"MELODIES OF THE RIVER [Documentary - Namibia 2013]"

And within a second, a split second, I had to change from real despair and
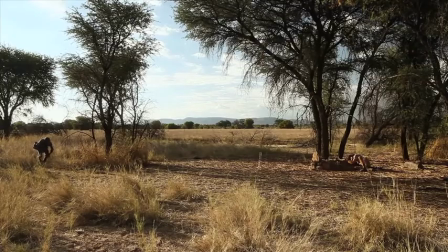sadness and vulnerability into that rage and fit of anger.
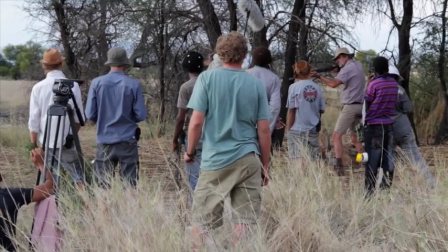The third aspect of that is that you have to really swear in the most derogative manner at a person.
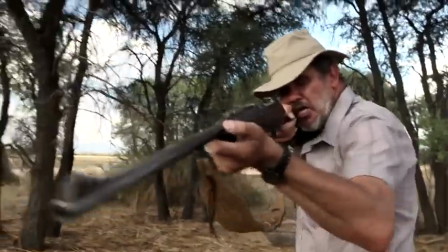With all the crew standing around there. So again, you are exposing yourself in a way, playing that bad character.
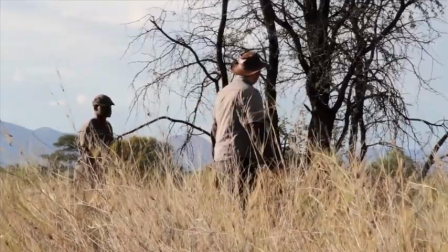We even shook hands and we both were actually emotional and there were tears in both of our eyes after the whole shooting of the scene.
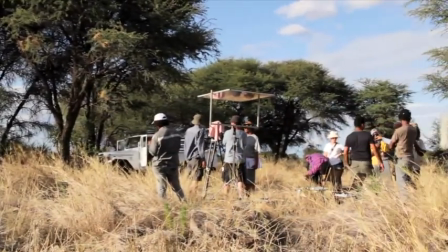So it was quite an amazing experience. Whenever we get to meet you, it's always like that was a very good scene that we did together. So it was a very good experience.
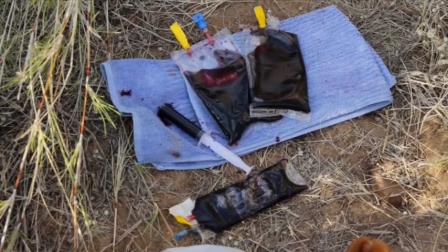Our makeup artist Beverly was so ingenious as to source the IV bags, you know,
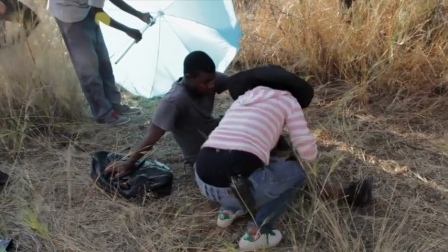from the IV drips and fill in some blood there so that she would be able to release blood with
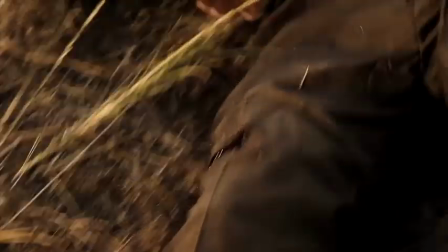a siren coming out of a wound so that it looks like the bullet has just hit here and the blood is sort of streaming up.
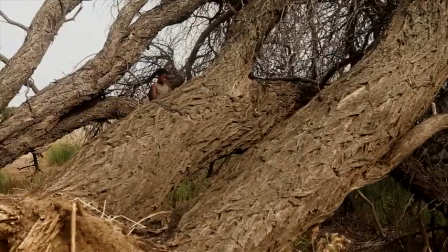With Dead River on a very subliminal level but on a very significant level, video effects came into being.
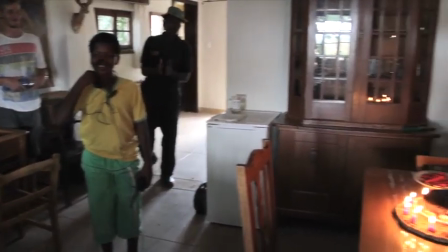For one, young David. being Shaquille, being a 12-year-old boy in 2012, has braces.
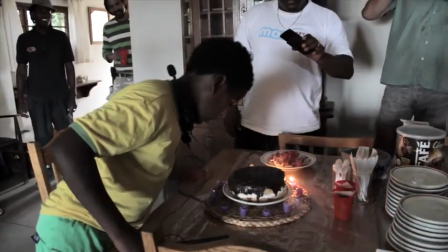However, young David, the character early 1980s, there would be no way in hell that that boy would be wearing braces.
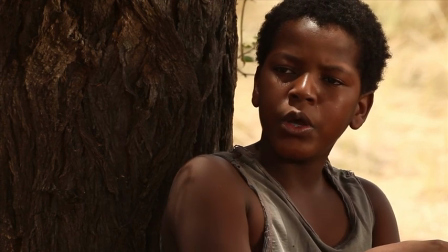So where the video effects artist Christoph came in is he had to remove the braces from frames.
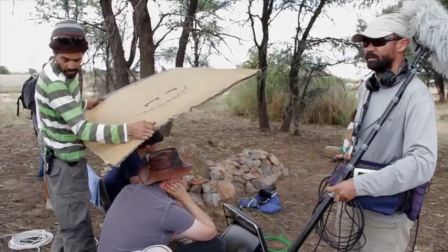The sound recorders happened to hang the boom a little bit too low in the shot.
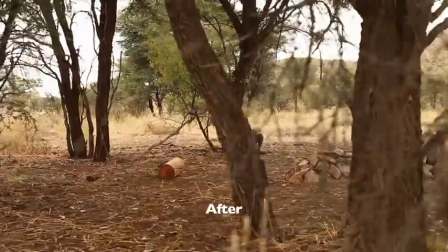So again, the VFX artist came in and he removed that boom. I think his most significant contribution, the one that really mattered a lot to me, is creating the nozzle of the gunshot being fired.
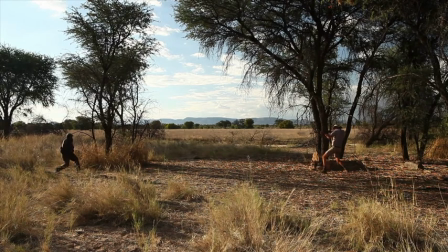We are really in a fortunate time that we can rely on VFX artists to include some little elements into our film that help tell the story.
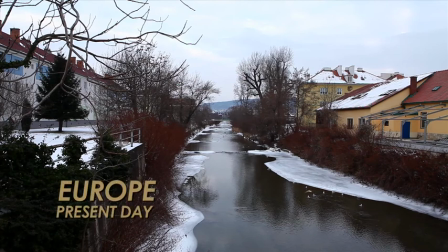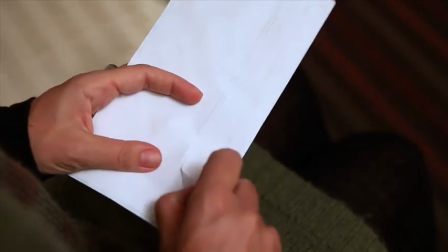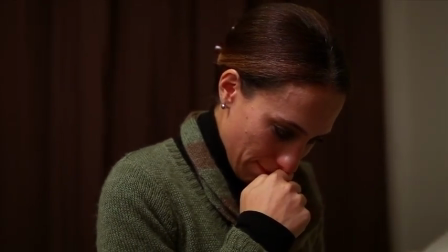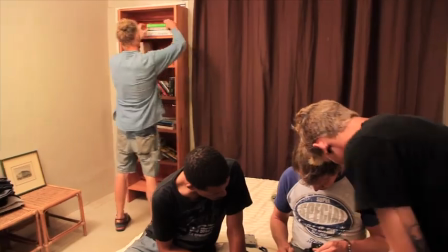I had a phenomenal art director on this production. We had to fake that we are actually inside a flat in Europe.
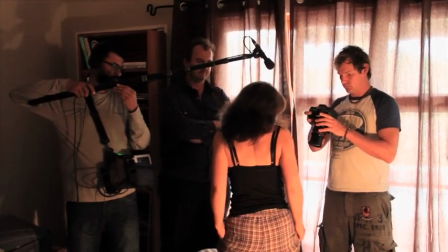That was due to budget constraints, because we couldn't fly over all the actors and everything for one little scene.
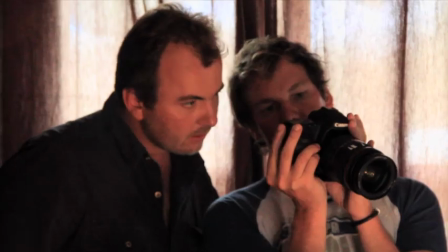First of all, finding a building that somehow makes you think or feel this is Europe or Germany specifically is not that easy.
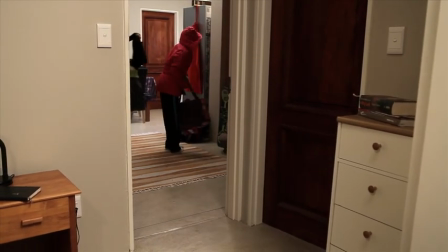There are two details which I'm sorry about that I couldn't quite fix with the interior flat.
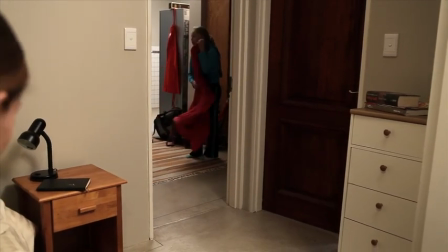That's the light switches and that's the door handle.
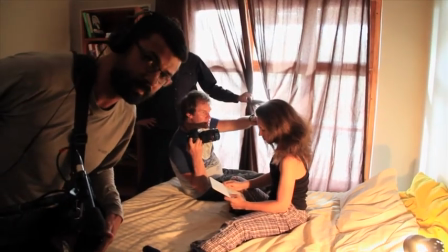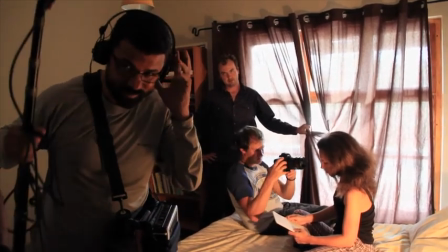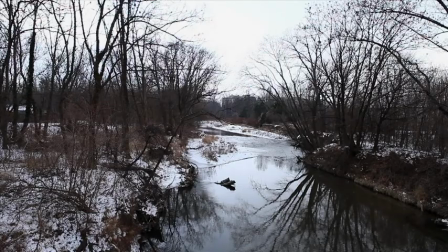In order to sell that element of the story, we needed to incorporate exterior shots that are from Europe.
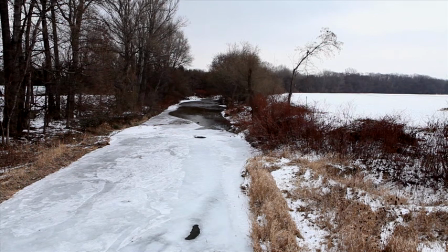Fortunately, the director of photography, Frederick, he is from Austria and he got us a couple of options of exterior shots. Clearly that wasn't enough. You also need to add something on the sound level because what you hear in Europe is different than what you hear here in Namibia.
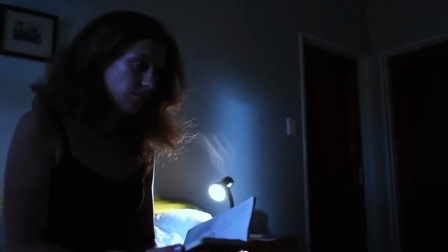And together with the sound designer David, we chose to incorporate very typical sirens into the sound design. The sound designer David chose that a lot of the film would have to be re-recorded in post. Well, the African bush has a lot of sounds, especially summer, rainy time. There's a lot of insects, a lot of cicadas.